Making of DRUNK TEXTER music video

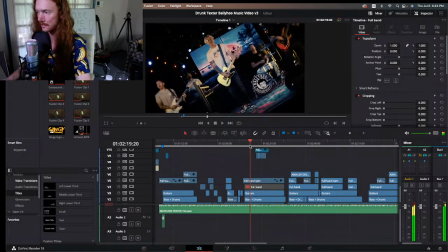Like once you establish a scene, kind of sit in that scene for a little bit.
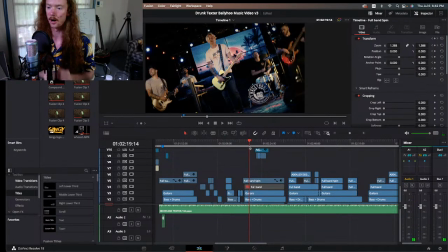And then whenever different sections of a song are introduced, the Gingy production style is to always give you something, give you a development in each part of the song. You don't want to show all of your cards at once. I like to just sort of like tell this, like there's not a story really, but like give people a journey.
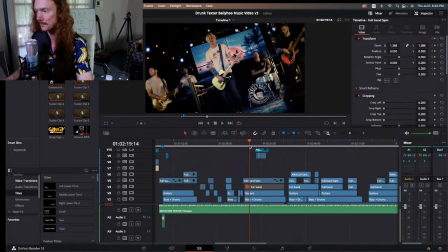You know what I mean? Like the chorus gives you one thing, the verse gives you something else, then always kind of sprinkle in little bits, right?
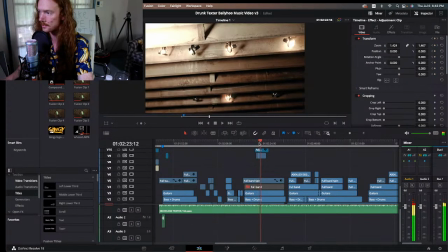And so the thing that you get in the verse after the first chorus is this cool like basement thing.
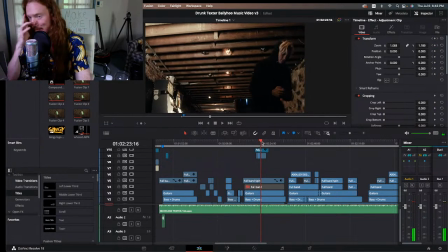And this is in a speakeasy that's actually at Zen West. This is all in one location. This is in the basement of the venue. We shot all this in one day. And I think this was Howie's idea, actually. Howie came up to me and was like, hey, what if I was like, you know, drunk texting, you know, like literally just drunk texting on the couch.
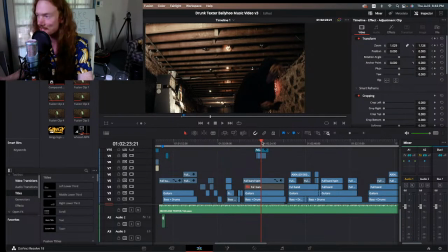And I was just like, had the hoodie on. And I was like, yeah, let's do it. Howie has a lot of really good ideas. And I love when I'm working with a band and it's collaborative.
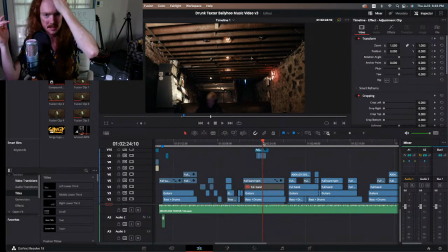Like, I like when a band comes to me and is like, hey, we have this idea. And then I'm like, what if we did this? And they're like, oh, that's cool. And then they're like, what if we did that? And it becomes this sort of back and forth conversation between me and the artist. And when that flow and that dance is happening, it feels really good to work on a project because then the band can have this and
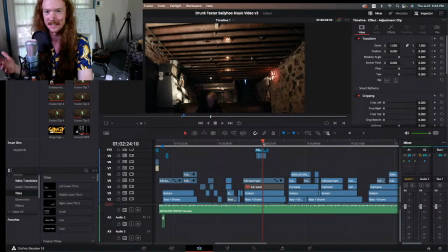be like, yeah, we were a part of this process and we're proud of this because we brought this idea to the table. Then Gingy brought that idea to the table. I just want artists to like be really proud of their product and of their music video and give them something they want to promote their song with. Like that's the biggest thing is like,
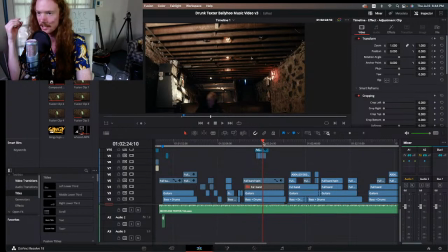I want these artists to feel confident in their product because like so many bands and rappers make awesome songs, but like they've seen this process. Like they wrote the song, they recorded the song. A lot of times they're tired of it by the time they're working on the music video. And I love coming in at it at like the halfway point or like near the end and being like,
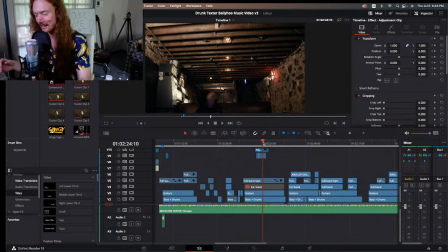this song is new to me. Here's like what I see or what I hear when I like what I think about when I hear the song. And then I can bring my own spin on it. And visually, you know, and try to show the things that make the artist special. Anyway, I'm rambling a little bit. I don't know if this is interesting or not. I'm doing this for the first time.
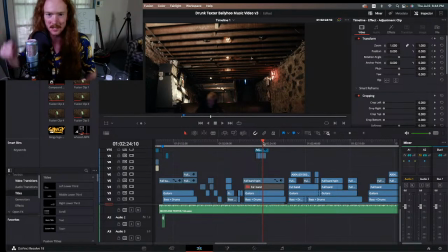This is new. Let me know if this is interesting, guys. Like, give me some feedback here. Throw in some comments. I want to answer any questions you guys have. Am I getting too in the weeds? Am I too like technical right now? Should I be more technical? Let me know. Jennifer, that's why it's called art.
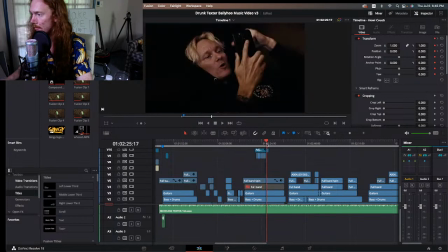Amen. Amen. It's an art form. Yeah, the music video is a product just like the song is.
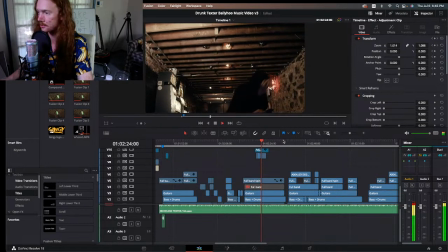So I always try to make it tailored to the artist, you know.
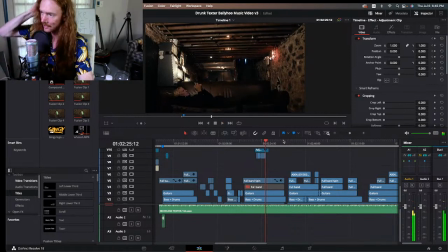So yeah, anyway, Howie had this idea. So we shot a wide shot to establish the scene, right?
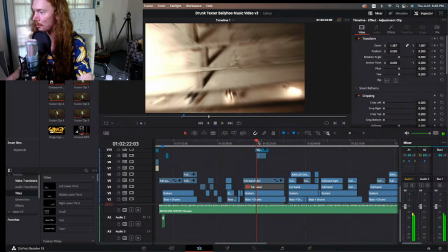I loved these like cool old boards and lighting up above.
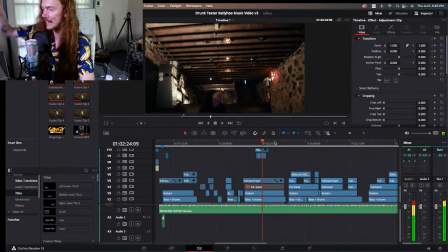Pan down and kind of did this warp effect because I just thought it was kind of neat, right?
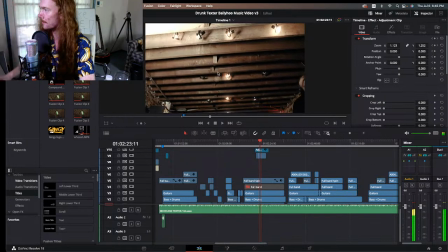So I actually like warped the frame. Like originally it was like that.
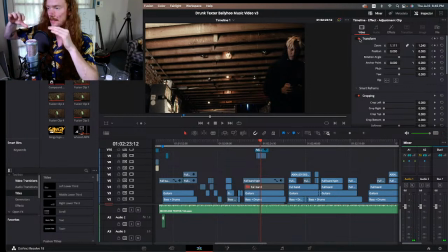And so I like zoomed in and then I also stretched it at the beginning.
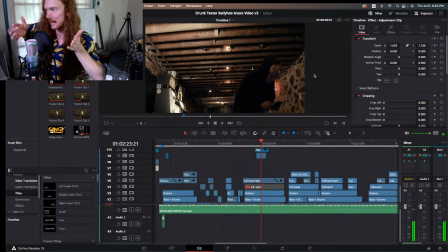And then the camera was panning down, but I also zoomed out in post. So if I turn all this stuff off here, the camera's just panning down, right? And that's interesting visually, but I wanted to give it a little bit more and also emphasize that whole like drunk vibe. Like you're drunk, the camera should be kind of like trippy.
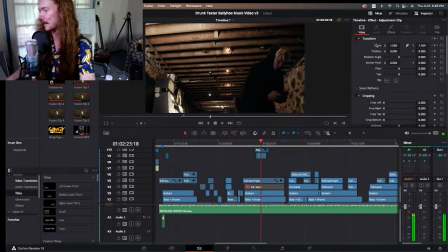So I turned this on and I manually zoomed the frame out, right? And then I also stretched it. So I kind of elongated it and then kind of warped it just to kind of give it an extra vibe, little touch in there.
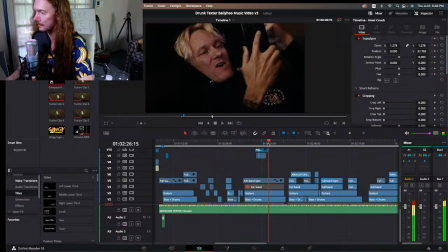Yep. And then the close up, right? Howie's, doing that. I got a bunch of takes of Howie just like talking to his phone. Just play the song on in the background, vibe out to it. And I'm like, Howie, just, and he like, Howie's great because he just knows like what to do in a situation like this.
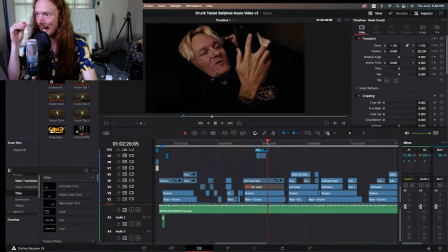And all the Ballyhoo guys do too. Like they've been in music videos before and they get it. And like Howie has a really good, like, I guess self-awareness when it comes to this stuff. Like I don't have to direct him a whole lot. I throw an idea out, he throws an idea out, and he's like, oh yeah. And he just gets it. Me and him are just like it's cool.